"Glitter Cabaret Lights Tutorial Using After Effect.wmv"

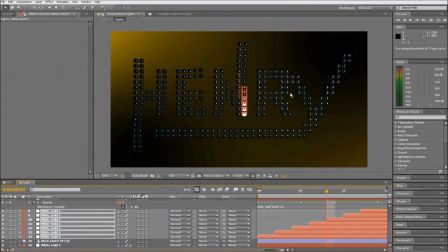(8:18)
Now there are 14 lights here. Move it a little bit up. And you can see the effect.
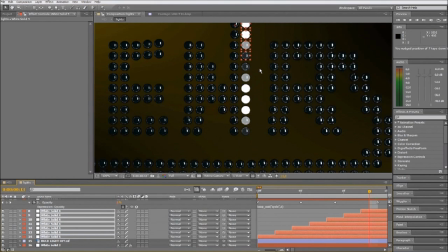(8:37)
That's it. Now they're on place. This is just an example for you to see how to make it.
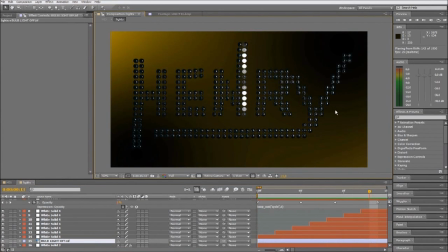(8:42)
And let's preview. That's the movement. That's the basic movement that I use for all the programmings, for all the different. It goes up. But if you change it through the drawing, you can make a lot of different effects.
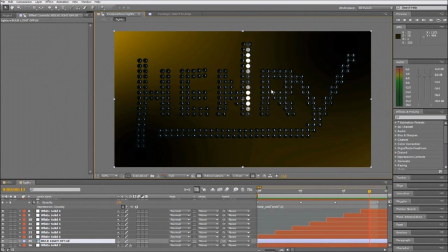(8:59)
It's just a matter of time. So let's imagine we do all the programming.
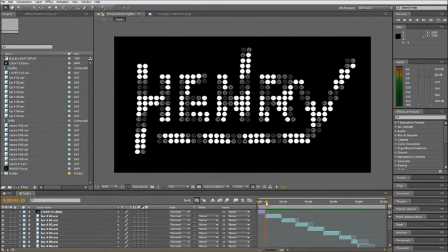(9:06)
I have this, every one of these layers are different videos with programmings,
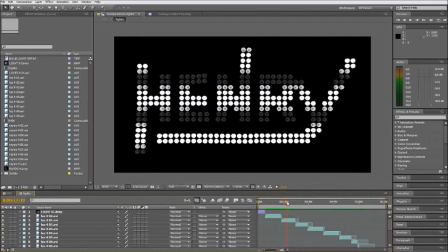(9:11)
because I want to spend a lot of time explaining this, but you got the basics so you can make it, so you can understand how it works.
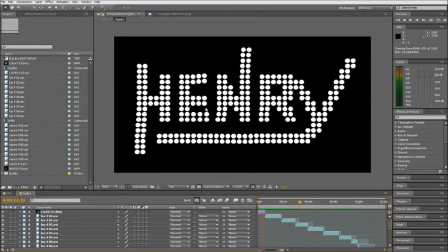(9:19)
And now you can see that the programming is the same, but
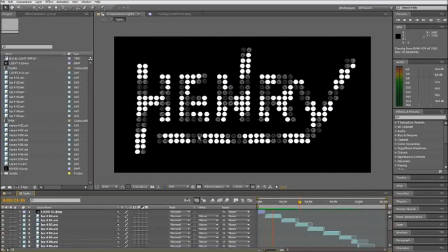(9:26)
you have to make the drawing go along. This one is more simple, it's just going up all the way.
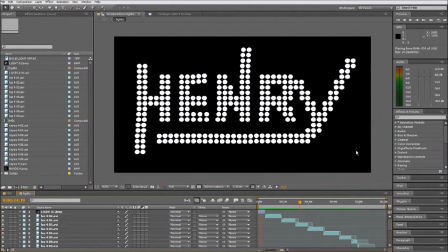(9:36)
Some of them are more complex and some are more simple, but the basic is always the same.
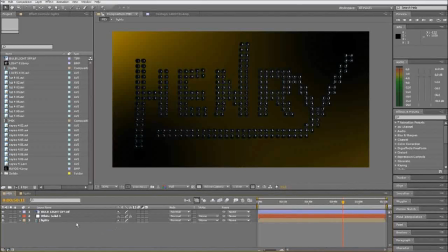(9:47)
So we go back to our main composition. We take the lights, put it on top, and we're going to change it to the add mode.
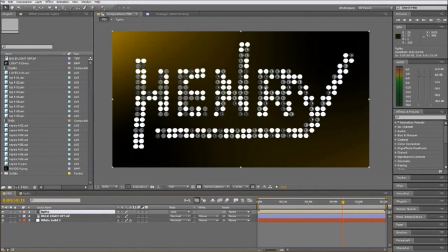(9:55)
I think that The add mode is the key for this tutorial, because give you a lot of realism.
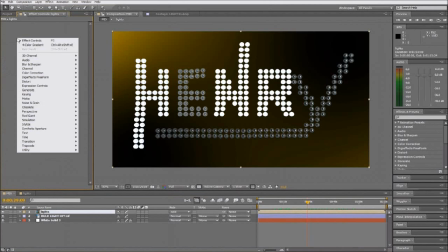(10:04)
If you use it good and you mix in different layers, you can have really a realistic light.
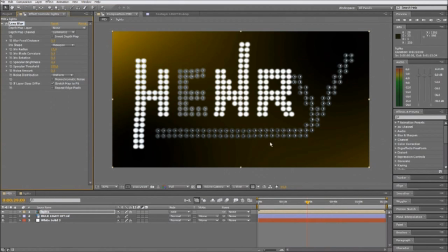(10:12)
We're gonna add blur. Just 10 will be good, I think.
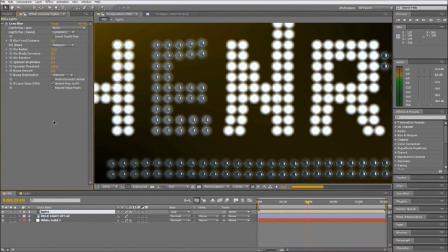(10:20)
Okay, that's right.
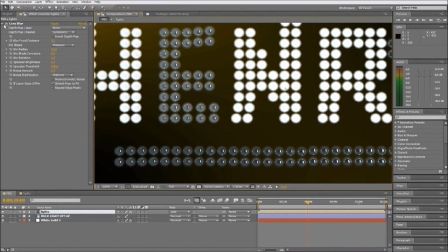(10:25)
And then we're gonna add glow.
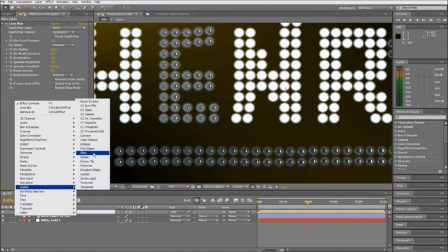(10:30)
We have to turn up the glow radius to see it around the lights all the time,
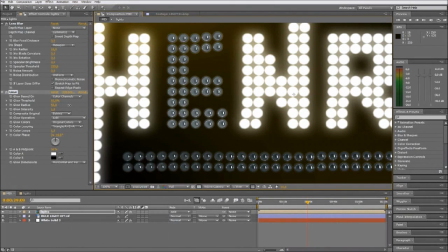(10:36)
and maybe a little bit more intensity. Let's check out how it works.
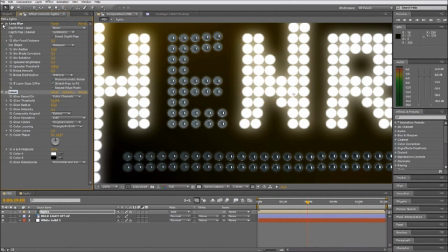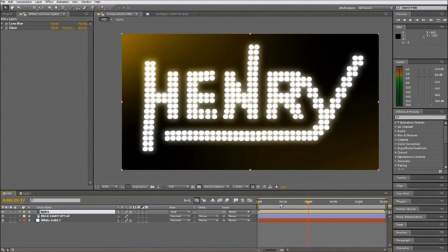(10:52)
We will add another layer for the glow after you will see it, but for now the base of the light is these ones that you're seeing right now. The glow is working well.
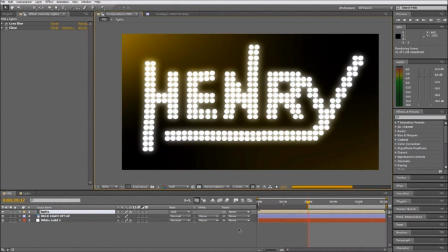That's it. Now you have the sensation that the lights are really turning on and off.
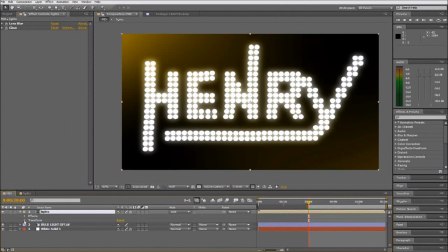(11:32)
So here we got the basic
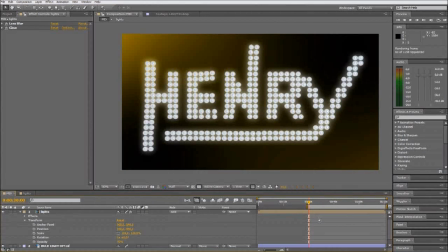(11:35)
layer for the light, and then we're going to add another layer with the
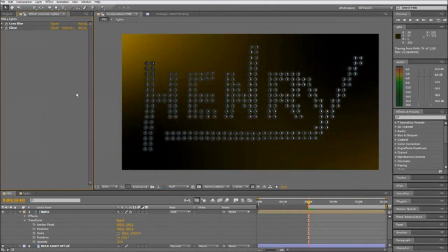(11:44)
star glow, trap code star glow, as you will see. Okay, so this is right.
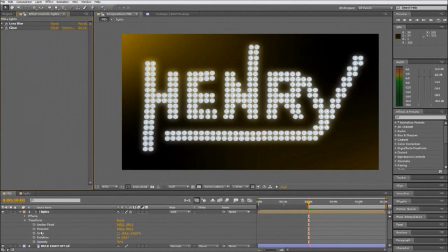(11:50)
Just wanna add a little tint to make it
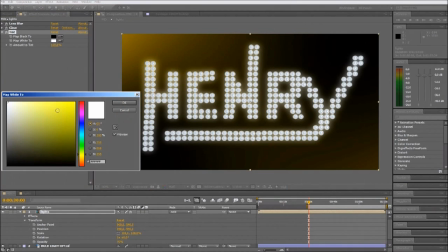(11:57)
some orange color, similar to the background.
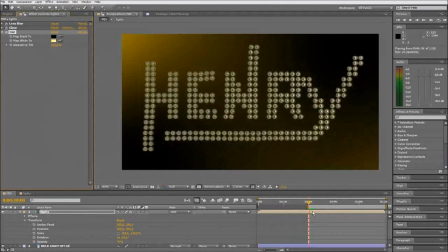(12:20)
Okay, so I think you can see how the different drawings change
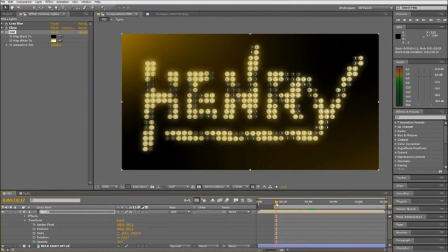(12:28)
with the glow. The sensation is good because the glow is moving with the lights.
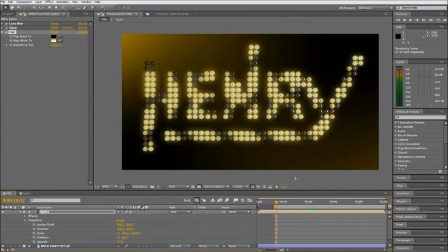(12:38)
That's it. It works really fine.
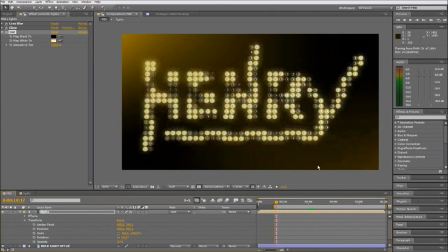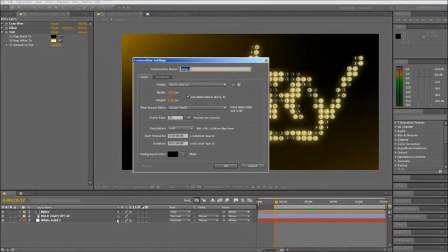(12:48)
Here's a little trick that I learned from doing this, is that I add another layer for the rays,
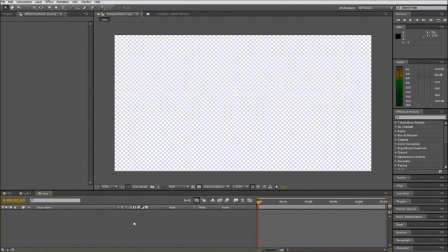(12:57)
and we're gonna do the same as in the first light layer, and we have the same program in here.
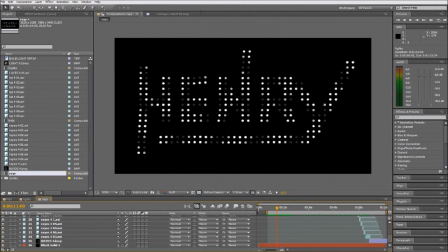(13:05)
I just edit so you don't have to see how I put all the different programmings, but you have to imagine that this is exactly the same programming that we have before, but these are smaller lights,
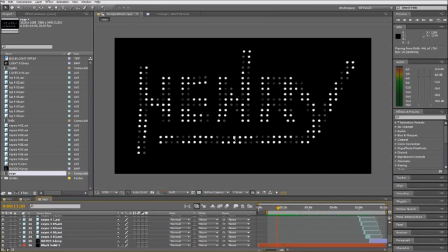(13:21)
and we're gonna use this to make the star glow effect work better, because
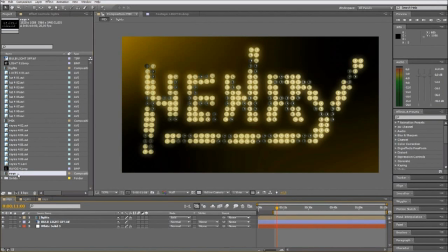(13:28)
I put it here so you can see it's the same programming but just smaller lights.
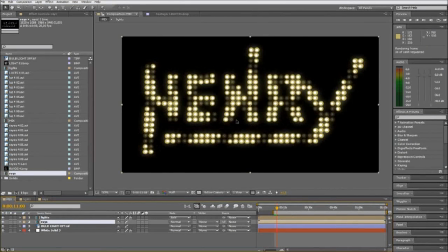(13:39)
And if we add the star glow to the lights, to the bigger lights, the effect is really good.
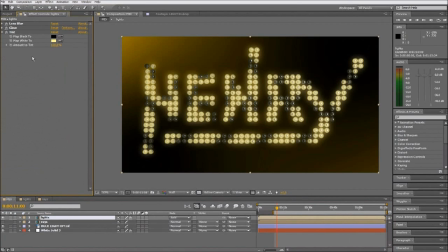(13:49)
I think that it works really well, but if you put it in the big lights, it's too much.
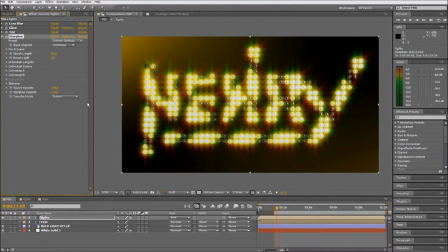(13:56)
It's like it's too big. We don't want to have this effect so strong. We need it to be smaller. So then I have the idea of adding another layer and using star glow with the layer
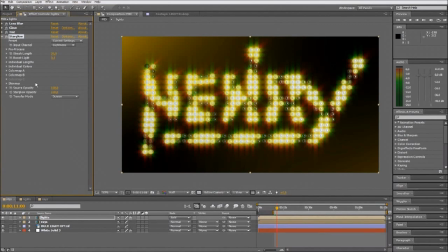(14:13)
just with the smaller lights, so the sensation will be a lot more what we want.
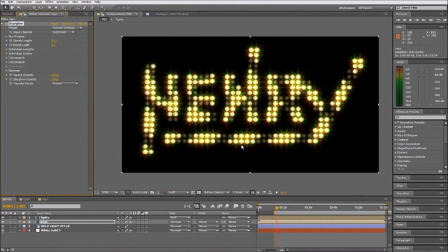(14:19)
We have the basic light, and then we add a little touch of glow. We have to change these colors because
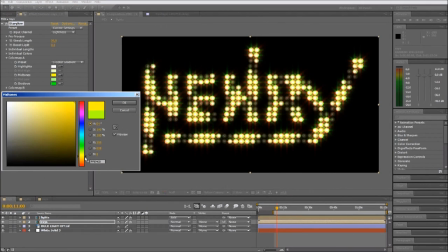(14:32)
they are greens and reds. We change it all to some yellow,
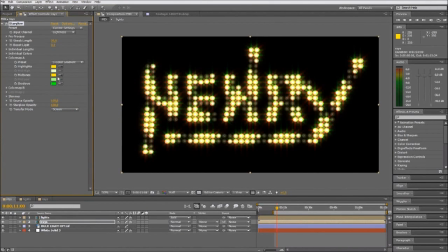(14:40)
so it would work better with the lights, would be more realistic.
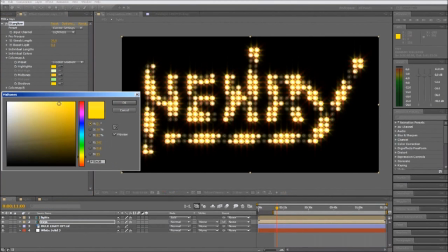(14:46)
We're trying to get some realistic, but at the same time a little bit stylized.
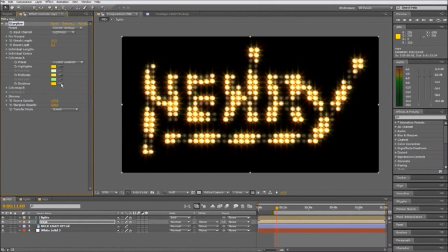and we change all this to the A color. Now it starts to look better, maybe a little bit more wider, more white.
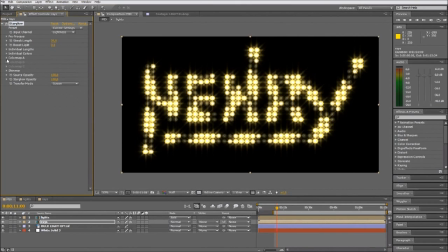(15:12)
That's it.
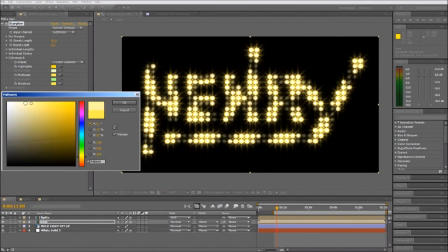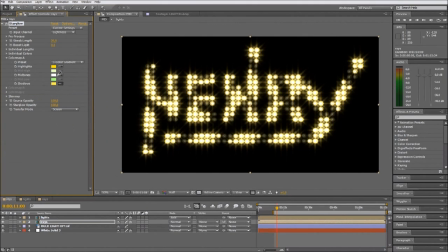(15:18)
As I was saying, we just trying to make something realistic, but a little bit cooler than reality.
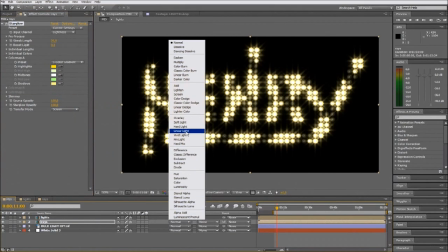(15:26)
If you know what I'm saying. We adjust.
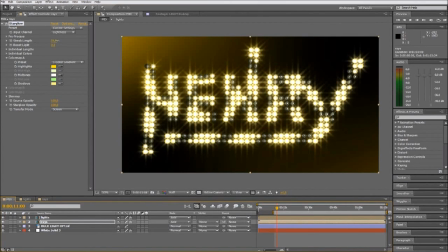We about to adjust the opacity, because right now the star glow is too strong,
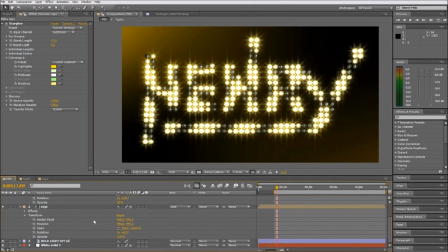(15:47)
and we have to mix them both to find the right mix to get the sensation that we're about to get, that we want to achieve.
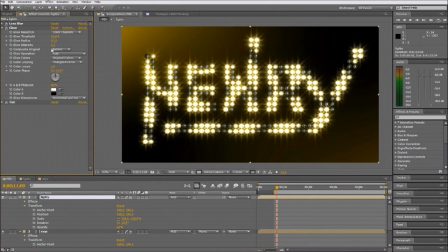It's starting to look good, but it's too shiny right now, so we have to change the source opacity.
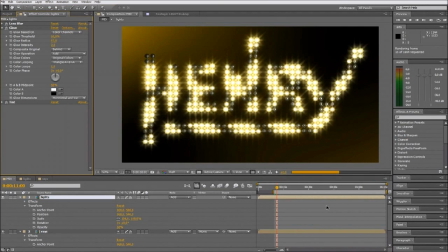(16:16)
We can put it to 0, just you can see. You have the source opacity.